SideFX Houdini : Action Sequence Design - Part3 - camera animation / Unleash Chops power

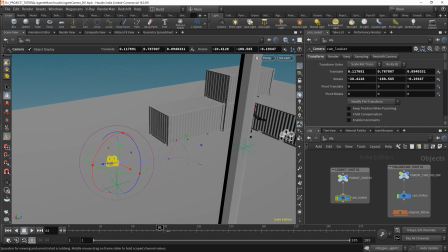993s
Because so far, well, you would need to drop a key, like let's say move that here, drop a key, and it would follow. So that's not ideal. So let's use a constraint to automate that.
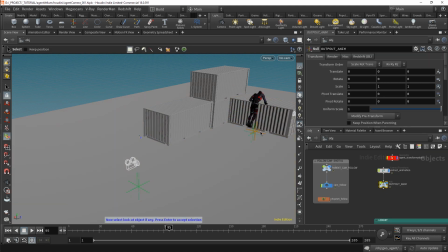1007s
So we'll use a look at constraint, and let's just pick this null, which corresponds to the output anim. And it's creating this chop network setup. So I'm just gonna get rid of this one.
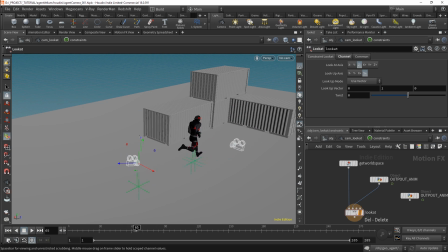1023s
It's actually not helping. But yeah, as you can see, it's following the guy.
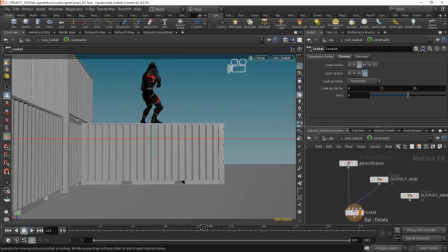1031s
Well, more precisely, it's following the null, which happens to be around the feet.
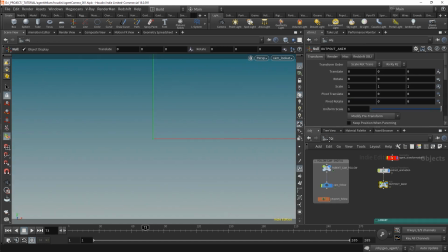1037s
So it's like a Tarantino shot.
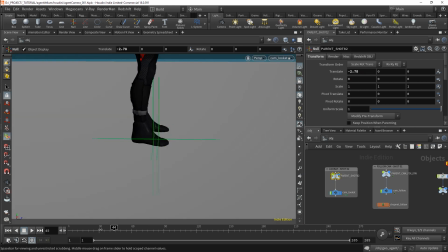1040s
Anyway, let's move the null of our camera so that find a more interesting place.
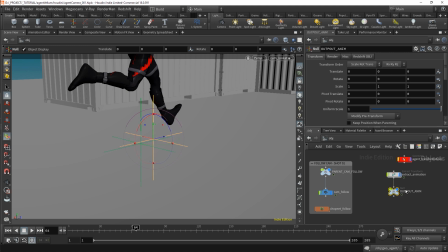1046s
And also we could move this null. So the problem is that it was also linked to the cam follow, but well, that's why I actually like to create multiple null for every different constraint. So that would be for the look at.
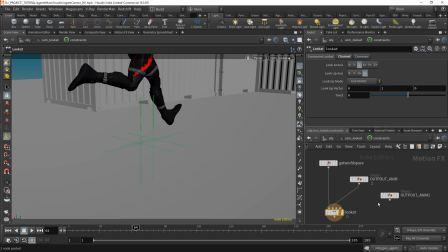1063s
So in that case, I'm going to replace inside the shop network the output anim to output anim look at. Okay. In that case, we can also add the lag node, jiggle, and whatever you feel like you would need.
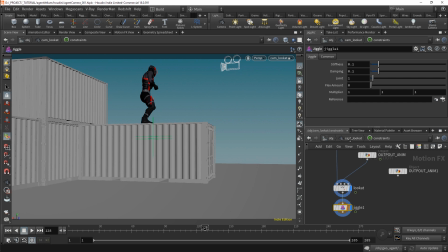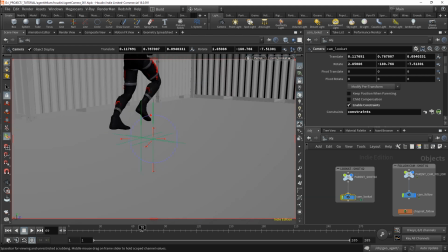1086s
Okay, so I want to actually move this null.
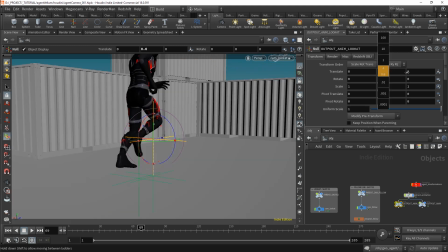1091s
I'm gonna put it here, and let's increase the translate Y so that it's a bit higher.
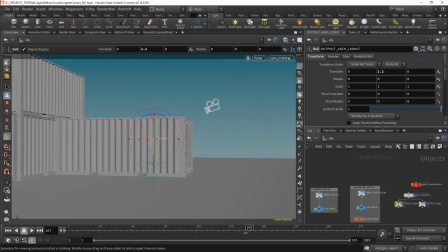1097s
Now it's like aiming around the waist, so I think it's not too bad.
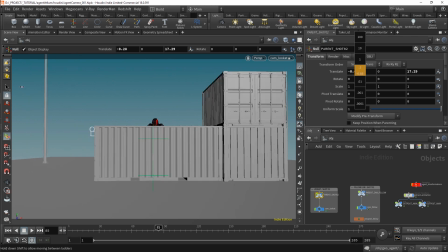1106s
Actually, I'm gonna move the camera to another location, like maybe around here.
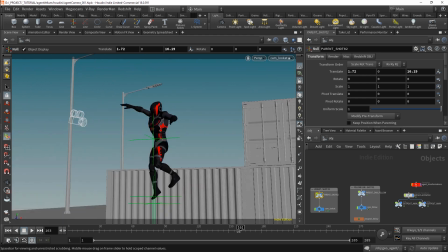1113s
And I'm probably gonna need to change the focal of that camera too.
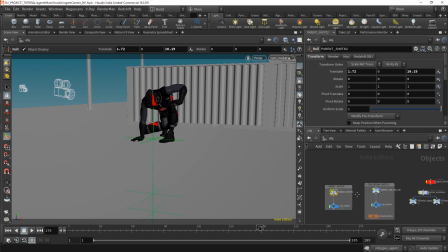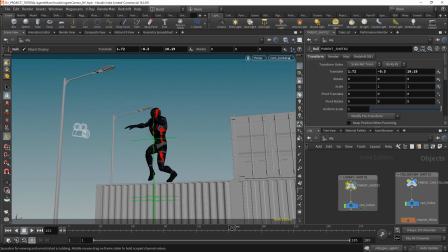1123s
Put it closer to the ground, and yeah, I think definitely let's play with the focal length.
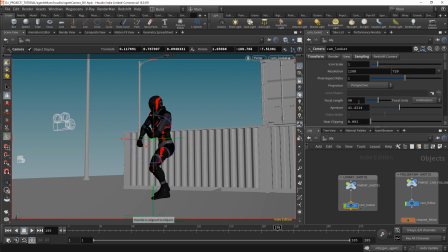1131s
So in view, let's set that to, let's say 30.
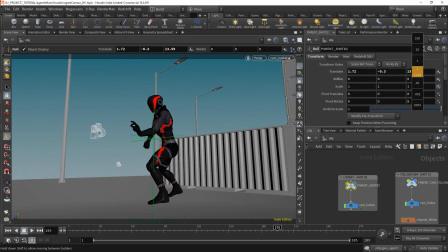1136s
I'm gonna put it way closer than something like that.
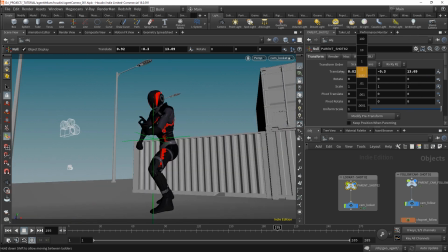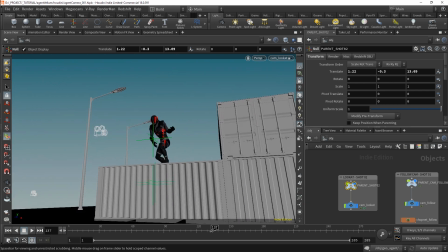1147s
Yeah, I kind of like the composition.
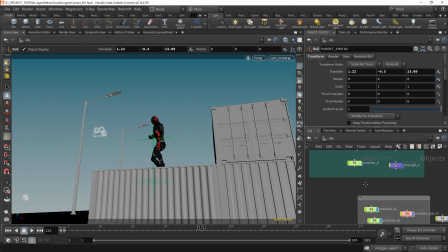1151s
And actually I'm gonna move a bit the containers that are on the right or on the left, I don't know.
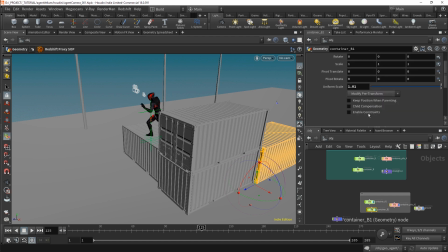1161s
Yeah, those guys. So actually let's parent that one to the pile.
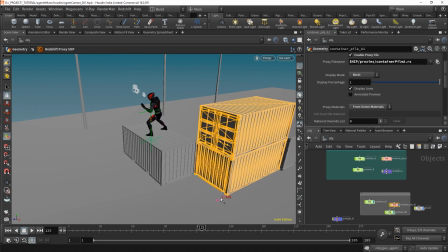1168s
So if I move the pile, I'm moving the rest. And just moving that here to create some more depth,
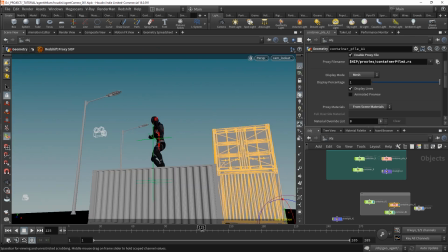1175s
because I kind of like when there is like multiple layer of depth. If everything is on one plane, it's not necessarily interesting. I kind of like that there is the street light that brings some perspective.
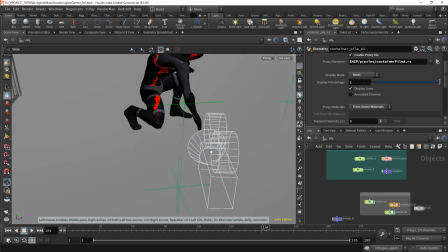1191s
And yeah, basically from here, you would also want to make sure that
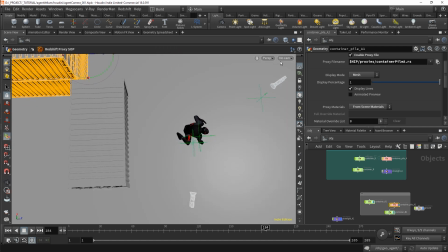1199s
the camera is not more than 180 degrees of difference with the previous camera, just because
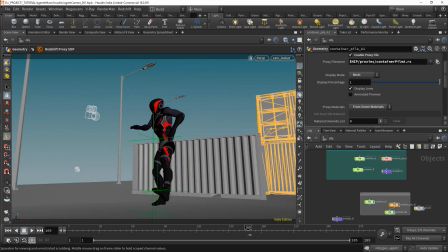1206s
aesthetically it's not very cinematic.
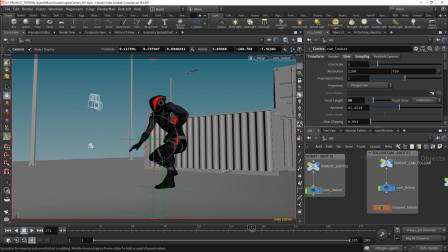1212s
So I think that could pass. I mean, I'm not sure how it's gonna connect with the previous camera, but we'll try that.
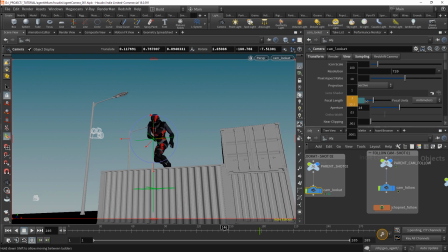1222s
I'm animating the focal length
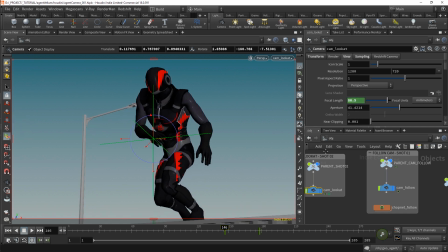1227s
just so that we got the guy with like 88
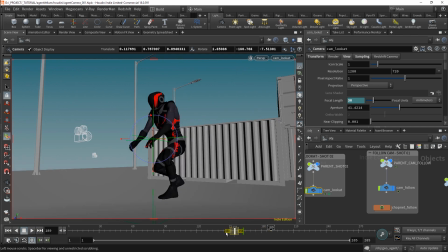1233s
millimeter, and you can shift click, by the way, on the keyframe to move them.